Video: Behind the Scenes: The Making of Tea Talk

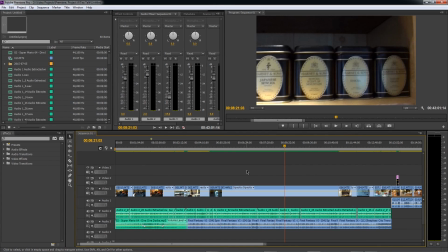246s
Now obviously this is not something I would have been able to do if it were just for the sake of visiting the Harney & Sons store. I was fortunate enough to be able to make this stop on my way home to Berlin from E3.
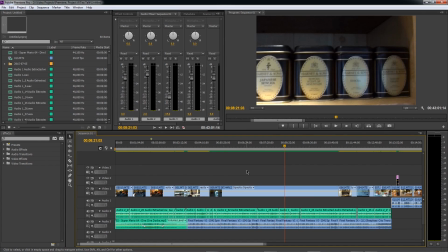259s
So that more than anything is what actually facilitated my ability to get to this location and record this footage. Once all of the footage is recorded and I have everything I need in order to begin laying the framework for the episode,
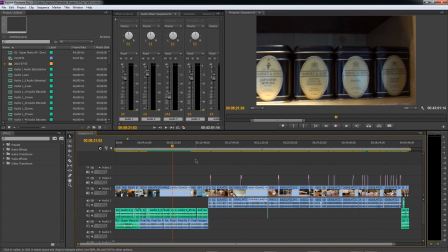274s
I then import all of the footage to Adobe Premiere here, mount it in a project, arrange it, add all of the transitions, cut it, splice it, shorten it, do whatever is necessary in order to get the footage ready for recording the voiceovers, adding the music,
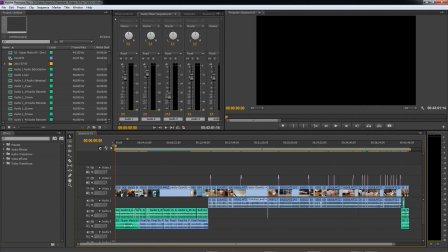294s
and all of the other steps that come after that in the editing process. So let's zoom back in here.
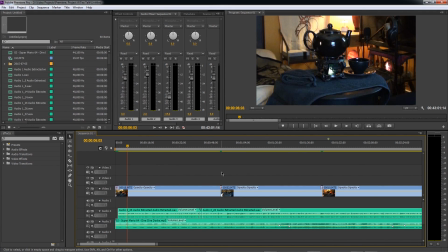304s
Now, you might not think it to look at this very simple shot, and I'm going to enlarge this, I think, so that everyone can see it.
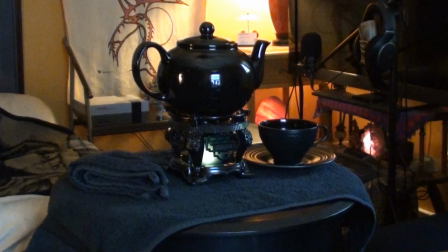312s
This is the scene on which all episodes of T-Talk open, and it looks fairly simple. It looks like anyone could just slap a camera in a corner and record this, right? Well, unfortunately, no, that's not the case.
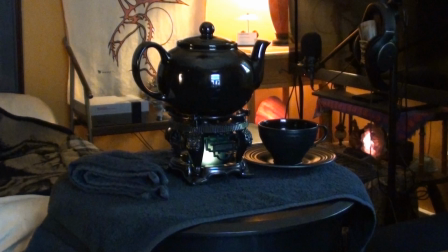326s
My office is normally very dimly lit. I like to keep the light slow because it's more relaxing, and I also just dislike bright, glaring light. It hurts my eyes. I like it to be nice and warm and comfortable and homely,
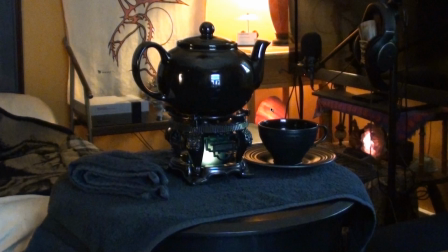339s
which is why I have the salt rock lamp here in the background, as well as the quartz lamp under my TV. And it's also why when I record episodes of Tea Talk, I actually have my tea light lit and a pot of tea on the burner.
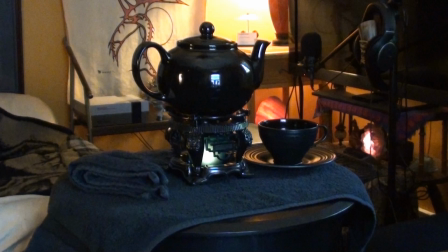356s
I like the flickering light from the candle just to add a little bit of additional warmth to the shot. It kind of, it's one of those artistic touches that I don't think you really notice consciously, but that really helps add to the atmosphere, I think.
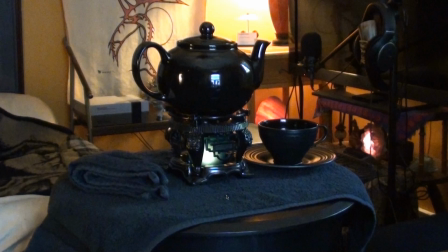373s
And a lot of care goes into setting up the shot so that things like the lamps are visible and can actually contribute their unique and subdued and warm light. But unfortunately, that's not always enough, and I have to aim much more high-powered lamps at the background,
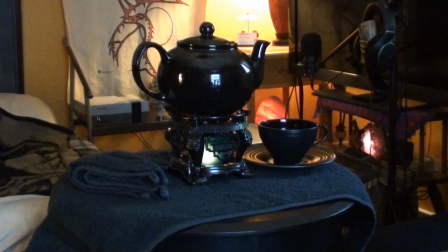390s
things like the NES and various other elements, so that everything in the shot is visible and there aren't too many shadows getting in the way and obscuring things and just looking terrible. So, setting up the lamps and getting the angle of the light correct can take as much as 20 minutes sometimes,
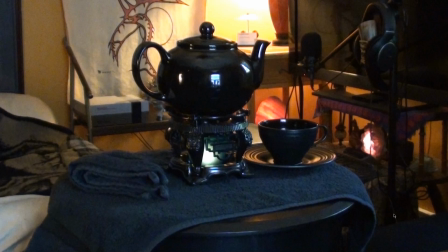408s
and after that, I then have to set up the camcorder itself. The camcorder gets set up on a tripod, and I have to move a lot of furniture around in order to do that. There's not a lot of space in here, and I was actually just given by a colleague and longtime friend of mine a new bed,
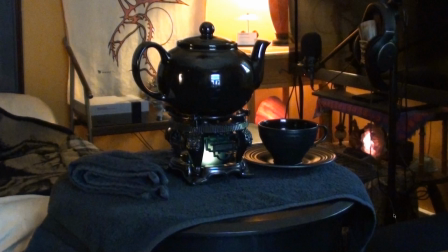427s
which is considerably larger than my old one, so there's even less room to move around in here and to work with positioning of cameras. You might also be noticing that this table is bigger than my previous one, and I didn't have a chance to talk about this in the episode of T-Talk itself,
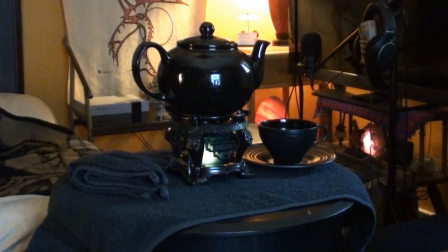443s
but my previous T-Table was cheap and flimsy and ultimately ended up falling apart. So I purchased this new one, which was working out much better. It's larger and a lot more sturdy, but unfortunately it's more difficult to get the camera angle positioned on it
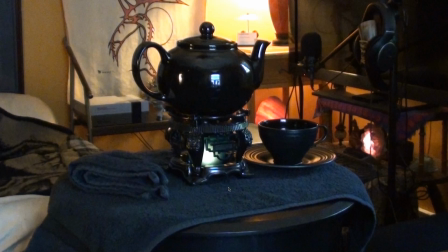459s
so that everything on the table is visible and properly centered without obscuring too much of the background, because I like people to be able to see the NES. I like to emphasize that, yes, I love tea, but I also love video games,
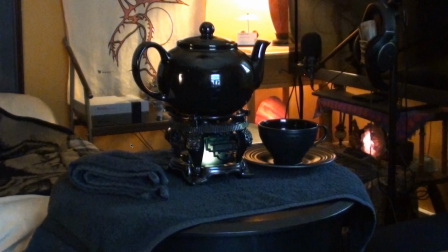473s
and people just finding this video out of the ether are not necessarily going to know that if they don't see some context for it. I also like people to be able to see my microphone stand and headphones and equipment in the background so that it's clear that I'm not just using some cheap $10 USB mic and, and that kind of thing.